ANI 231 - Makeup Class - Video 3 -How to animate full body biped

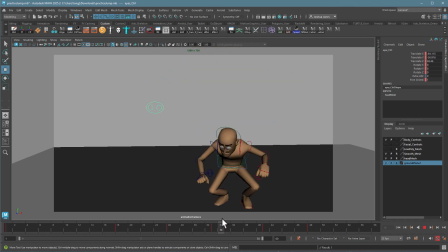3007s
You don't see it there. That's good. So now the eyes are more stable. Again, I know this thing's moving all over the place, but he looks like he's narrowed and focused on target.
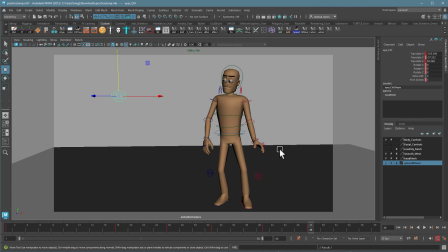3027s
All right. Let's do the eyes. Here we go. I'm sorry, not the eyes. The arms. So with the arms are a little bit more challenging. Ultimately, we know we need to get them in and rotated in. I kind of like how the forms are coming in at the end.
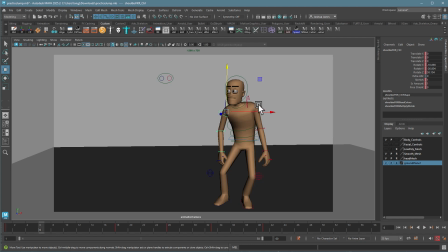3046s
But the very beginning, what's probably going to make this look better is a little bit of drag. So for this, I'm going to go ahead and do a little bit of rotation here. Just going to do one arm at a time, and then try to put this arm a little bit back to where it was.
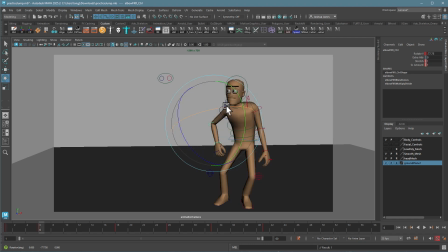3064s
So if I go back and forth between the keys, you can see it looks like the body is going, but leaving the hands behind. That's nice. Always watch your wrists. If your wrists feel really stiff, it's going to immediately deaden the sense of character.
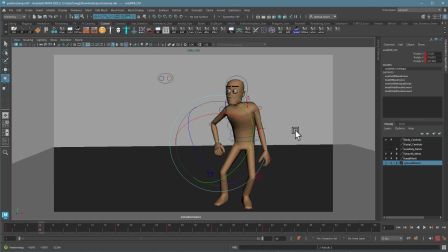3079s
So it's going to cock them up a little bit. And then here, same thing on this other side. It doesn't have to happen at the same time. In fact, if I can make it not, that might be better. But for right now, I'm just going to go ahead and repose this. I can always change the timing later. There we go.
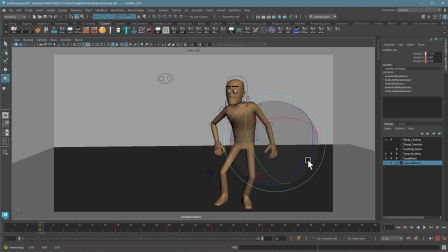3100s
Again, I'm just going to kind of put the wrists back where they were. Actually, I think this one I'm adding drag. This one's actually going with it. It's kind of doing one of these, which I kind of like. So maybe I'll stick with that.
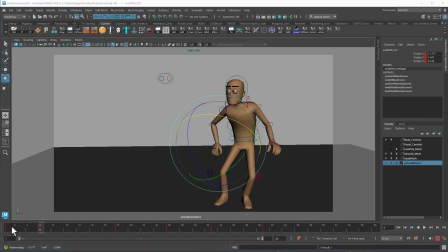3122s
There we go. So there's my initial pose. That's going to create a sense of overlap right there.
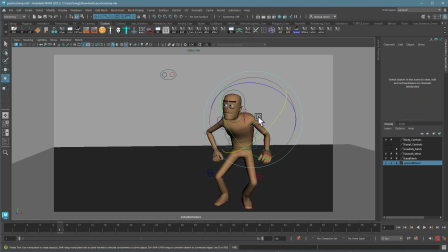3129s
If I want to get a little more overlap, I could take all these controls here and give a little bit of delay to it. So the right arm gets there a little faster, followed by the left arm. Nice little trick.
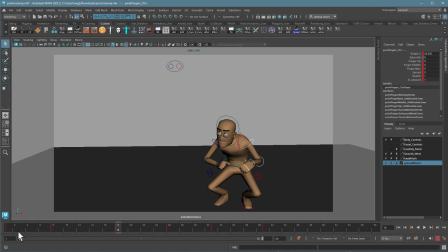3148s
I could do the same thing here. I can make one of the arms get there sooner, just to add a little more overlap from the left side of the body to the right. So here, maybe this is that key. Maybe they get to that frame a couple frames beforehand.
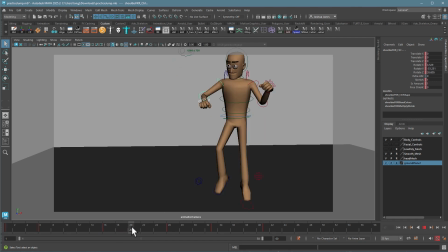3165s
That creates some overlap there. That being said, though, I don't like them going up separately.
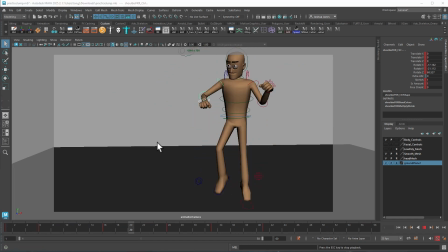3170s
I don't think. Let's see what this looks like. I kind of like them leaving together.
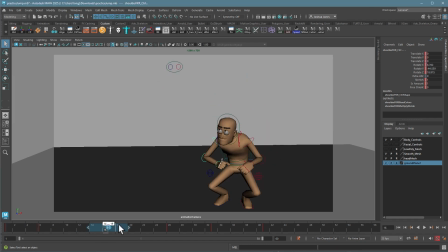3177s
So I'm going to put that back so they get there at the same time. But the key pose right here, I'll offset those. So I'm going to have the right arm and hand get there one frame later, and I'll have the, if
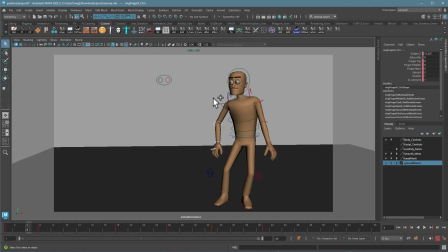3198s
I can get it, I'm going to have the left arm get there one frame earlier. So they'll be offset by 2 frames here. I'm just playing. If they get it there at exactly the same time, it's going to feel a little bit dull. In fact, I could probably overlap it a little bit more.
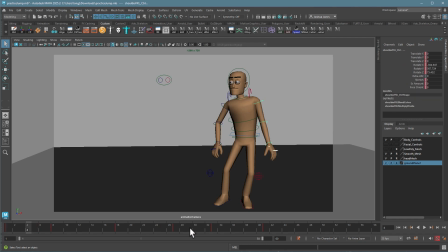3215s
So again, I'm just going to take that key pose at the top. I'm just going to make it happen a frame later. Maybe I'll make this one get here later too.
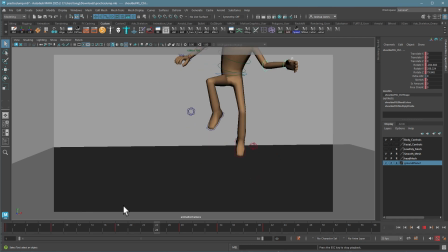3227s
So now the left arm gets there a little bit late. That little offsetting goes a long way to keeping things interesting. In fact, with your non-dominant hand, I could keep doing that. Keep making this arrive a few frames later than the dominant hand.
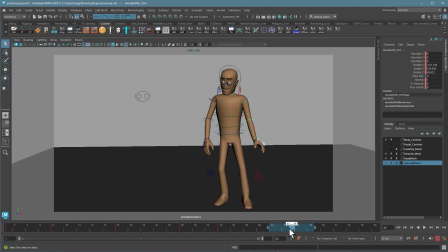3247s
And I just have the entire arm selected here.